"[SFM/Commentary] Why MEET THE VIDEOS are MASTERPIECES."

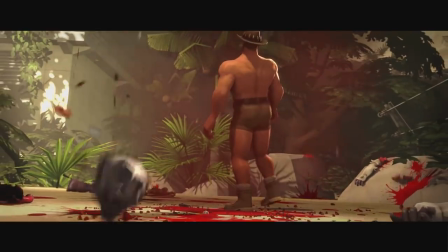(16:47)
Some directors want you to notice their camera movement, however some want their work to remain invisible.
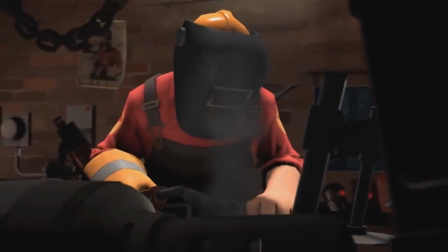(16:53)
The TF2 videos land in the middle, slightly leading to a more stylized way of shooting things.
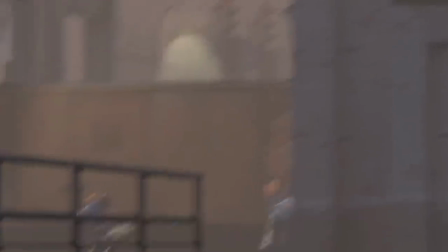(16:58)
Here are a few points that illustrate how the cinematography significantly improves the mid-the-videos. 1. Movement. You probably know that when you spin around in your chair, you will see blur. This phenomenon is used a great deal in mid-the-spine.
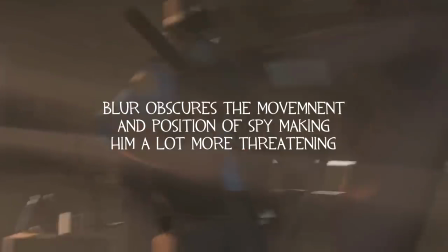(17:10)
When things are intense, the camera moves a lot. It pans, it dollies, it shakes and zooms a lot to show how friendly the situation is.
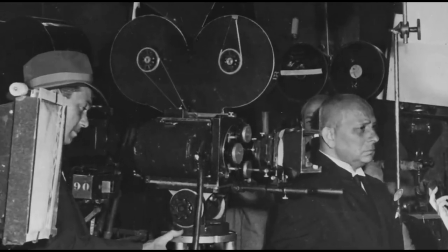(17:19)
They also rely on using classical camera motion. They dolly in to make the audience focus on something.
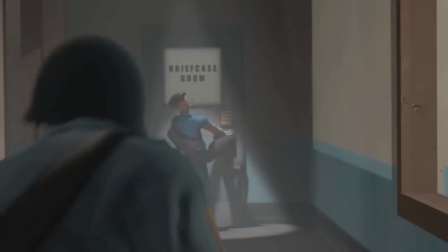(17:25)
They pan in the other direction to reveal something. All that classic stuff. 2.
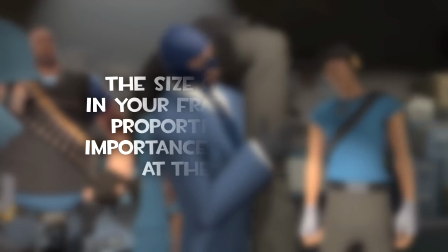(17:30)
Size. Alfred Hitchcock said that bigger is better, I mean the size of an object in your frame should be proportional to its importance to the story at the moment.
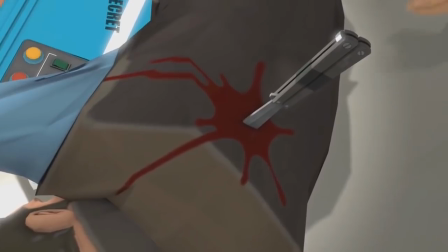(17:38)
Like this knife right here. It takes 80% of the screen which foreshadows that it will come to play later.
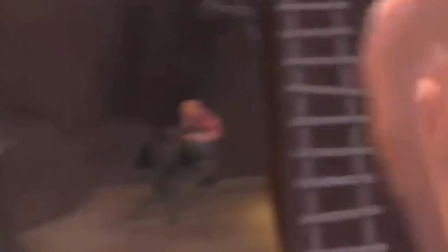(17:44)
Or you mean the heavy. This engineer right here. He takes 5% of the screen at most. That means that he isn't important to us right now. 3. Lighting.
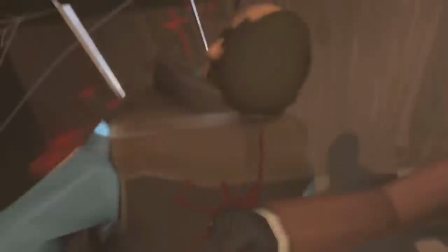(17:53)
In Meet the Spy, the titular character is constantly shown being drowned by shadows to symbolize that he is a threat.
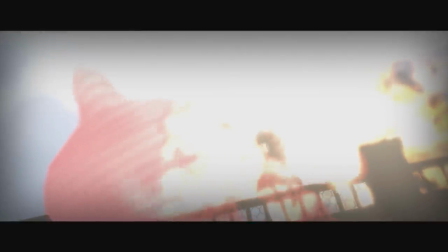(17:59)
And in this video, Brightness, which symbolizes heaven, goodness and purity, surrounds Medic as he saves his team.
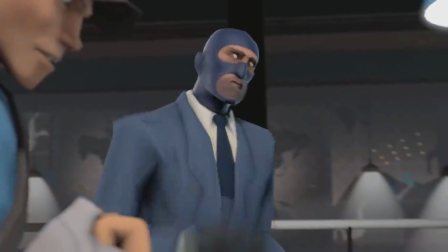(18:07)
Balance matters as well. The choice of composition, where characters are in relation to camera, their position and point of elevation can tell a much better story than just words sometimes.
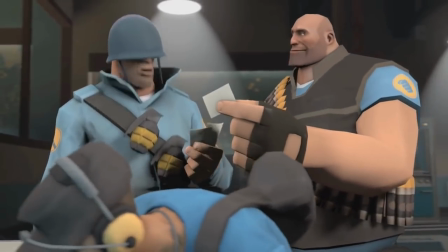(18:16)
Like you can understand what's going on in this scene just by the fact that Spy is constantly shown towering up over his teammates and turning his back on them.
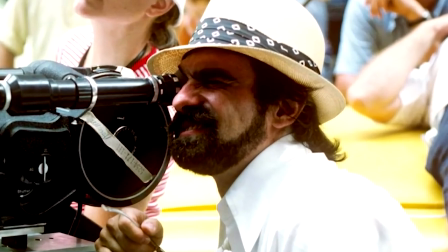(18:24)
4. Lens choices This is just technical stuff for nerds like me. People see the world like 35mm lenses.
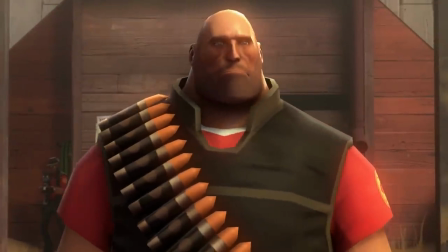(18:31)
When a 70 plus millimeter lens is used, the surrounding seems tight and close to the foreground.
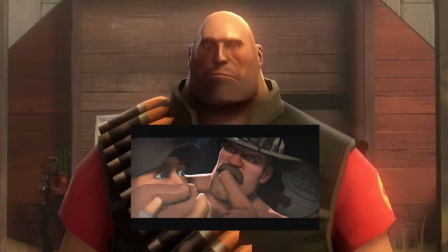(18:37)
It doesn't feel natural. It can be used to show that the characters are uncomfortable, uncomfortable, unstable or stressed.
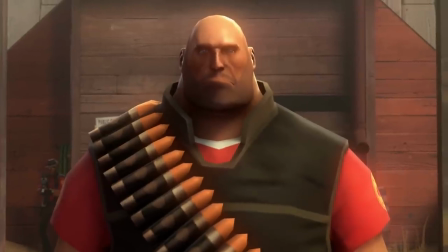(18:44)
The camera shaking is amplified, but the camera movement seems less extreme.
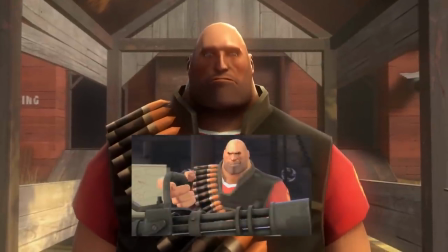(18:48)
When 35mm lenses are used, things seem natural, well balanced, just like our eyes.
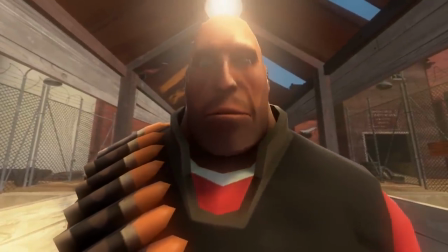(18:56)
When 16mm lenses are used, the surrounding is seems way too opened, it doesn't feel natural as well.
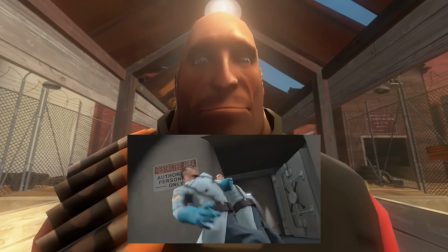(19:03)
It can be used to show that the characters are under the influence or when they are scared.
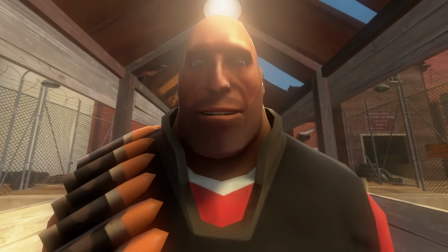(19:08)
The camera shaking is not as noticeable and the camera motion is magnified. The task of a director behind the camera, like me, is to choose between all those elements, pick the ones that are right for the story, that are right for the scene and that are right for the particular moment.
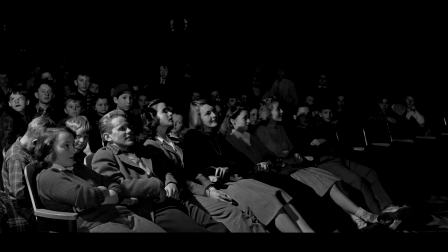(19:25)
I will admit, it's certainly hard, but when it's done well, the right people will notice and the right people won't.
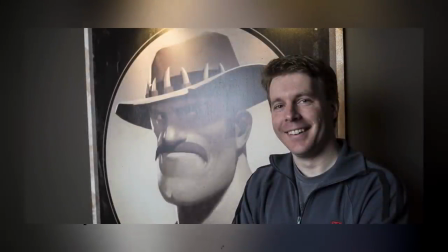(19:31)
The credit here goes to vault director Robin Walker and his team for approaching these shots as if they were actual movies. And let me quickly make this point. There's a very frustrating belief if it comes to what good filmmaking is.
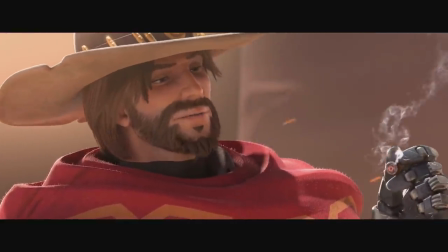(19:42)
Many think that just because a movie has got newer technology, it is a better made movie, but that usually isn't the case.
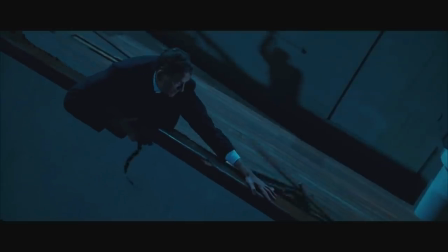(19:48)
Taking James Cameron almost 30 year old epic Titanic and comparing its special effects to Hobbit that came out 7 years ago,
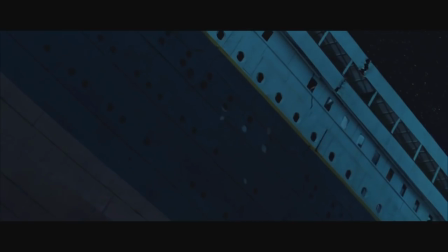(19:55)
we can see that scenes from the former hold up much better despite the technological leap forward.
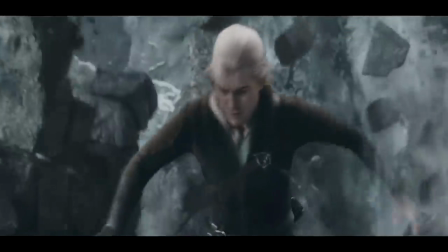(20:00)
It's not just because James Cameron understands how gravity works. He understood that technology should be used to tell the story.
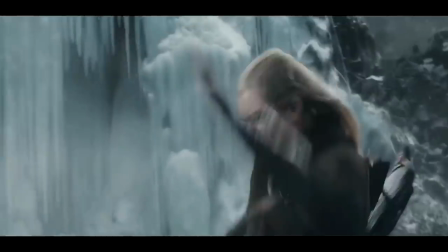(20:06)
The story should not be a mere vehicle for showing off technology. Same goes with SFM shorts. Yes, the textures and rendering in me the heavy are a bit dated. Look at his nose.
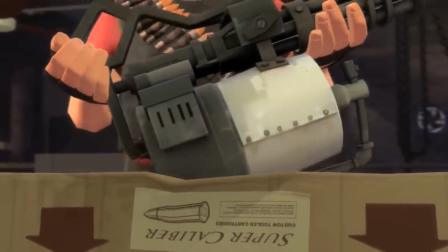(20:17)
It's a bit crooked. But let's ask ourselves this question. Would improving the quality make this video funnier?
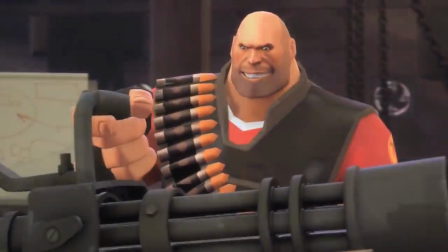(20:27)
Absolutely not. The unpolished look of the original is part of what made the video so hilarious.
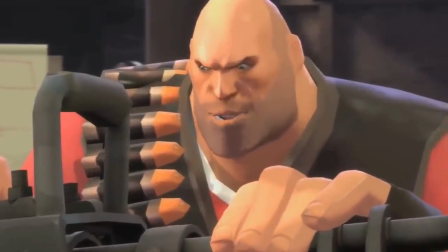(20:33)
It does feel like a homemade video of a gigantic Russian man going on about bullets and his gun. It's hysterical. The rough quality of it adds to the charm of it. Technology is just a tool, and in the hands of someone intelligent, it's one of the most powerful storytelling tools.
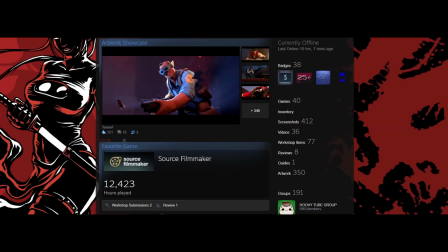(20:50)
Before the video ends, I will sum a few things up. I didn't make this video only to learn about SFM.